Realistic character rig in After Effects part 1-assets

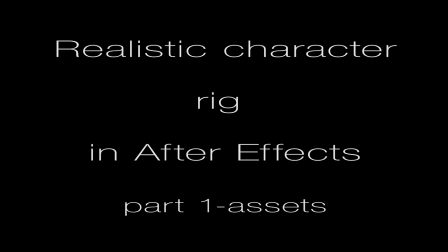Welcome to my realistic character rigging after effects, or I should rather say semi-realistic.
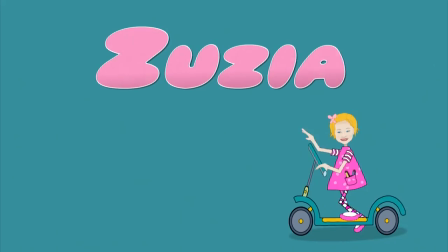For the sake of this tutorial, I chose the character of Sue. That's the girl in pink dress.
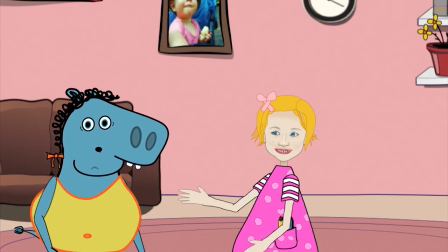Sue is a vectorized drawing of an actual girl, age 6. The Illustrator file as well as After Effects project file is included with this tutorial.
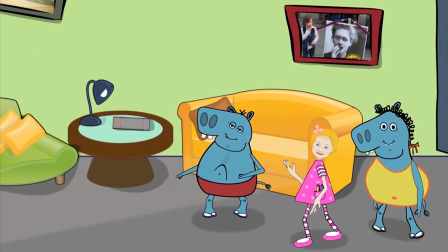Just follow the link below the video if you want to get a better understanding of how it's made or perhaps try animating the character yourself.
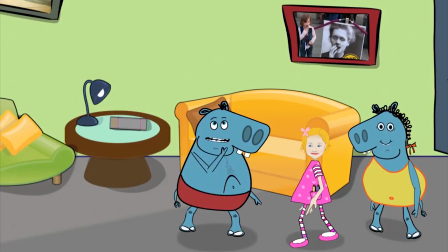So let's start from preparing the puppet.
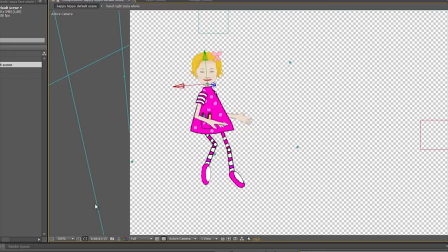Obviously, I won't go into detail how I drew it, apart from the face, which is the realistic part of the character.
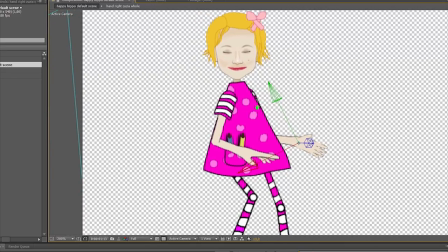I think it's pretty simple. So like basic understanding of Illustrator would be enough.
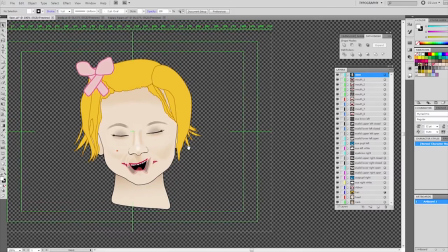There are a few things we must remember though. All parts of the puppet which we want to animate must be on separate layers before importing into After Effects. It's also very important to name them in a fashion that makes sense to you.
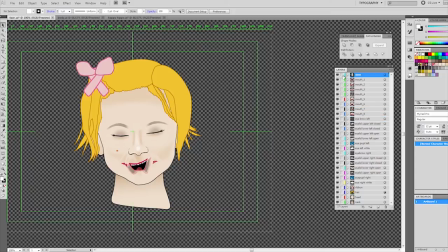As you can see, I developed it into a habit and separated even hair, nose, though later it proved that I didn't actually need them separate since I didn't animate them at all.
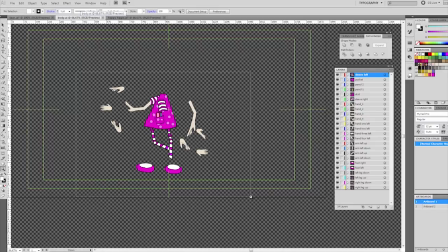Anyway, we keep it that way. We won't change anything here. As you can see, since we go after a realistic puppet, we need a great deal of detail.
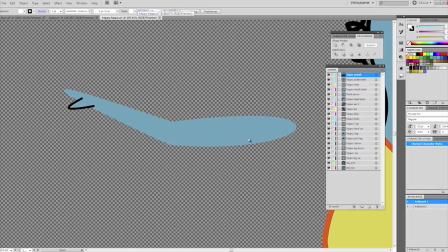My other characters in the same animation do not have as many mouth shapes, for example, or shapes of the hands and so on.
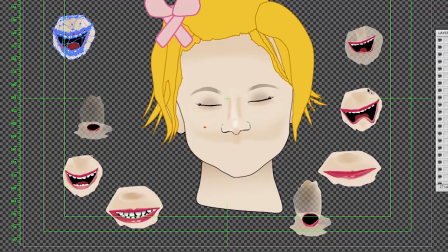Here we have 8 shapes of the mouth, which correspond to 8 main phoneme groups.
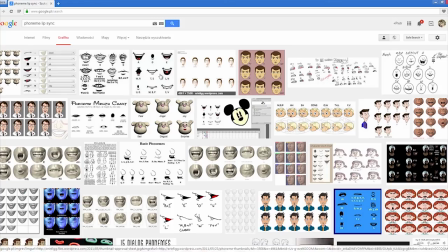Just Google the word phoneme, or phoneme lip sync,
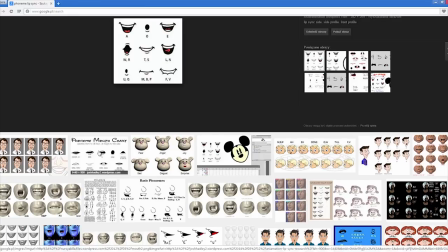or phoneme mouth chart, and you can download one of them to draw your mouth.
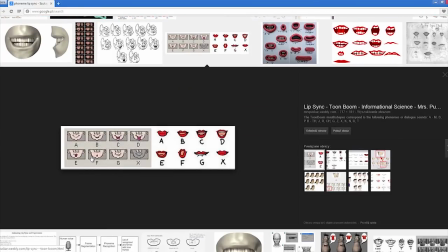In my opinion, there's no point experimenting here, as all cartoon characters you see on TV or so on have more or less the same shapes.
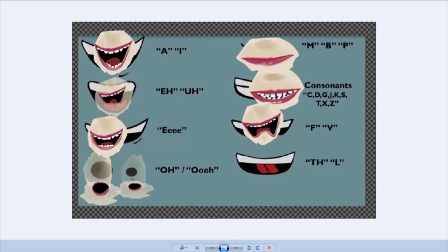Here's a phoneme mouth chart I use. As you can see, I overlaid my mouth shapes and use it as guideline when lip-syncing my character.
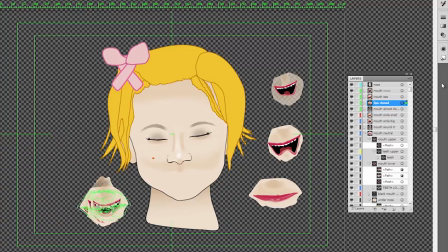When you draw your mouth shapes, stack them one on another to make sure that they more or less fit one each other.
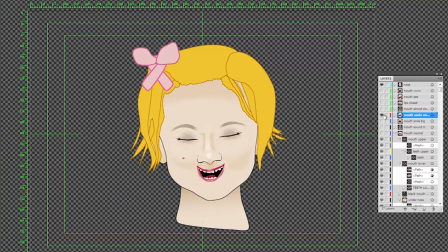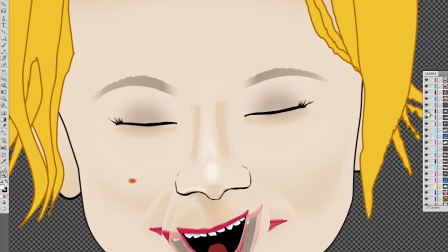Okay, now the eyes. As you can see, I drew separate eyelids, upper and lower eyelid, which means we may have altogether 4 eye shapes when animating, fully open, fully closed, and 2 half-closed poses to give additional expression to the character.
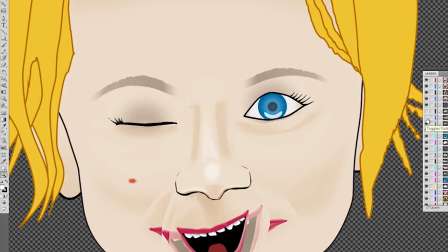Okay, let's lock those layers and check what's under.
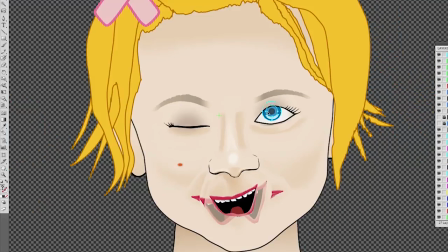As you can see, we have separate whites and the pupil. It's important for the two-dimensional character. It's the only actual way to indicate where she looks by changing the position of the pupil. You must remember to draw the eyelids big enough so they actually cover the movement of the pupil.
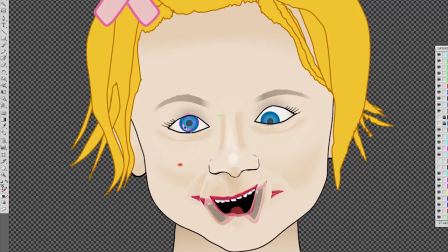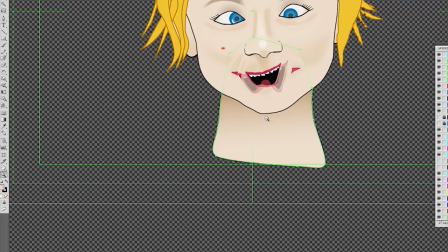Okay, one more thing here. Be generous with the neck. Make it quite long. If we want to have some exaggerated cartoony moves later on, she may extend her neck, head can overshoot when jumping, etc. I think that's it. Let's move to the rest of the body. Okay, here we are.
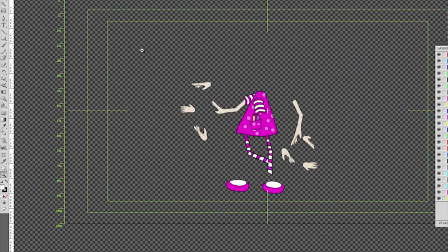The body follows the same pattern. When creating limbs, like legs or arms, it's most effective to base them on a perfect circle.
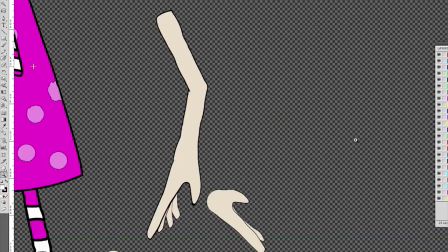Let's zoom in on the leg.
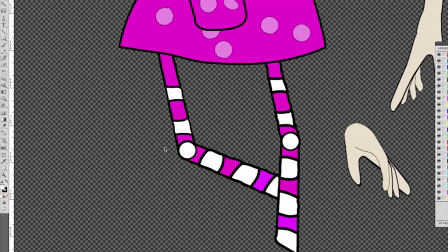Once you rotate it, choose Rotate Tool, shortcut R, and place the pivot point in the middle of this circle.
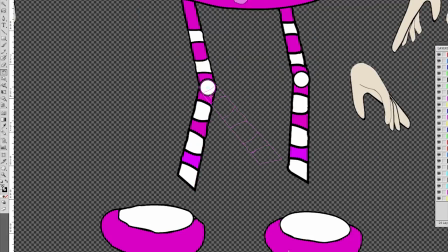Then rotate. As you can see, it's a seamless rotation. Okay, let's move on now to the arms.
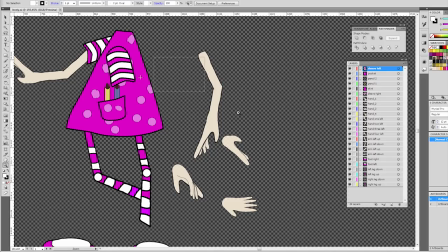At this point, I'd like to demonstrate 2 approaches to building them.